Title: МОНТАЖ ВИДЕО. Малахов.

Значит, это видео я снял в Full HD. Перегоняю, вроде она как не Full HD, а для устройств, Apple устройств.
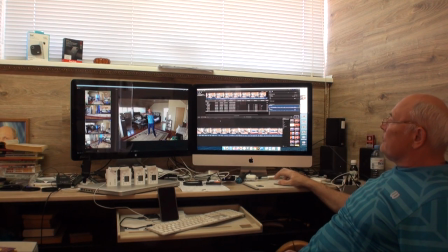4:36 То есть вот здесь есть такая вот штучка. Когда вы сделали из этих 4 камер одну мультикамеру
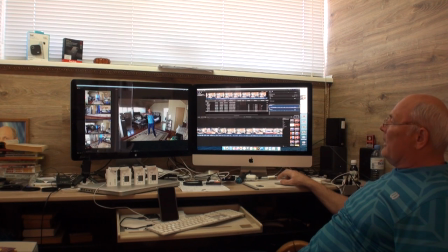4:44 и в итоге выбрали то, что вам надо, вы это все выводите. То есть у меня вот вышло так вот. Вначале я показываю, что я нахожусь в комнате.
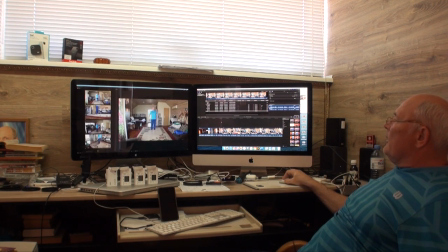4:57 Эту комнату я проветриваю. Далее я рассказываю о самоизоляции.
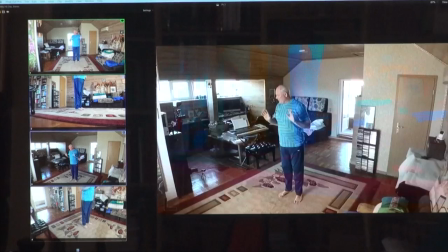5:06 Наконец-таки перехожу к упражнениям. Первое упражнение делаю, показываю его подробно, в деталях. Далее перехожу ко второму упражнению. Где оно второе упражнение?
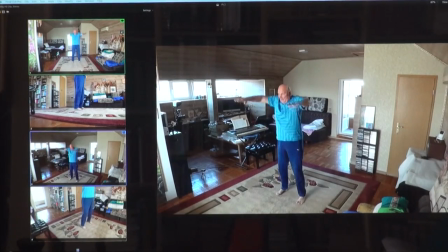5:20 Вот оно второе упражнение. То есть все видно, как вот делается, да? Второе упражнение. После этого я перехожу к третьему упражнению.
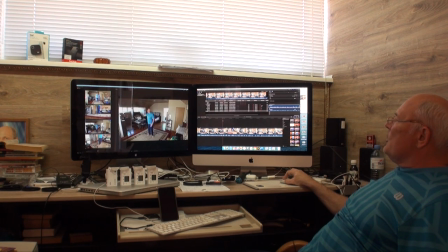5:33 То есть после объяснения второго упражнения я перехожу к третьему упражнению, показывая его, что тут происходит, выбирая лучший ракурс.
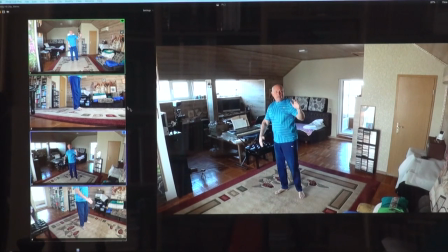5:43 То есть можно вот этот взять, можно вот этот взять, можно крупный взять. Я взял вот так.
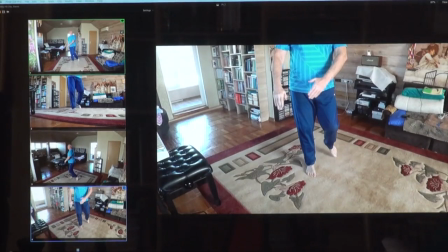5:51 Вот теперь пошли, так сказать, детали, детальный план или крупный план для деталей.
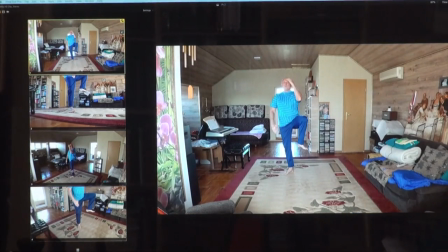5:58 Это общий план второй, чтобы вся картина была видна в целом.
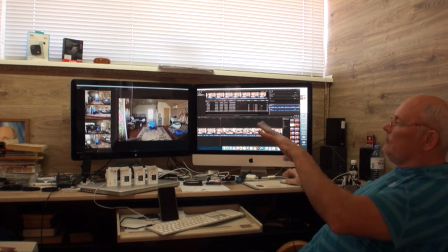6:06 Далее я их так, видите, сразу же настроил, локацию выбрал, как снимать, чтобы мне было все это удобно. Вот, сидя, я снимаю, пошел.
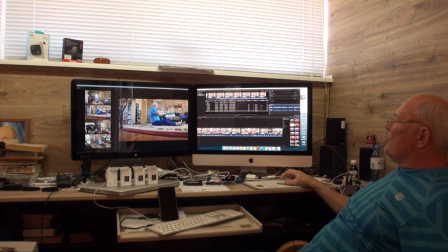6:21 Это, значит, более крупный план, который показывает, как что тут происходит. Назад, еще один. То есть у меня камеры стояли, видите, в разных, в четырех точках.
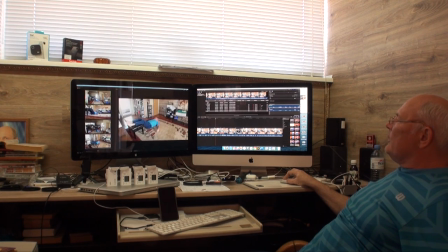6:37 И с этих точек я снимал. Это, видите, общий план. Это план поближе, как раз я его снял.
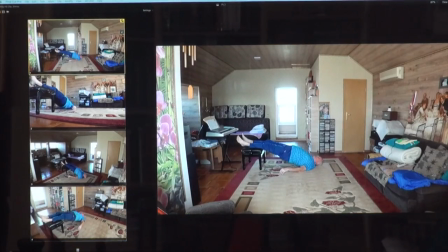6:46 Это еще ближе. Это общий план такой, это такой.
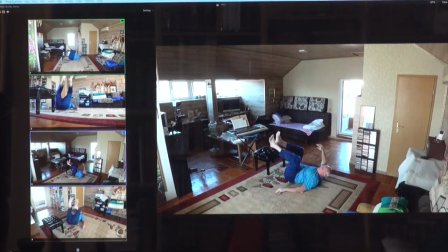6:52 И в итоге получается, что мы видим упражнение
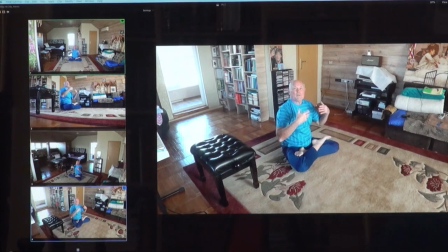6:57 полностью, так как оно и должно быть.
Сохранять себя здоровым.
То есть я сейчас вам показал, как я использую...
И все будет у вас...
Использую свой рабочий кабинет, как съемочную студию. Как я расставил камеры. Можно их расставить получше. Кстати, у меня тут вот не видно. Сейчас я так постараюсь показать.
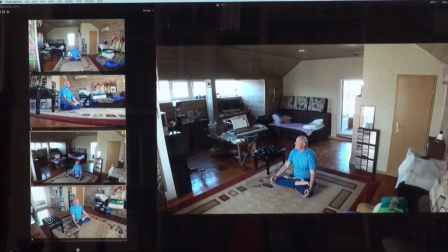7:25 Это вот здесь вот.
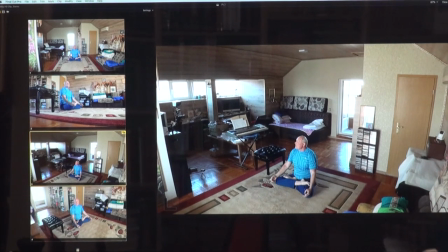7:28 Вот у меня стоит, так сказать, стационарно фотоаппарат Canon Mark III. На нем, видите, экран этот лилипут, для того, чтобы я в монитор смотрю, и мне было видно, что, как я там делаю.
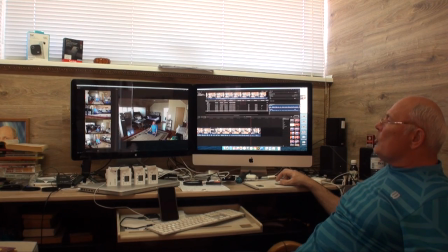7:48 И плюс еще вот эти вот гаджеты, Зенхайзеры, для того, чтобы записывать звук, качественно записывался звук. Вот это я все так сказать делаю на этом. То есть что-то там начитываю, что-то там рассказываю, все это значит есть. Потому что есть люди, начинающие блогеры и те, которые работают в разных программах монтажа, им интересно, как это все происходит.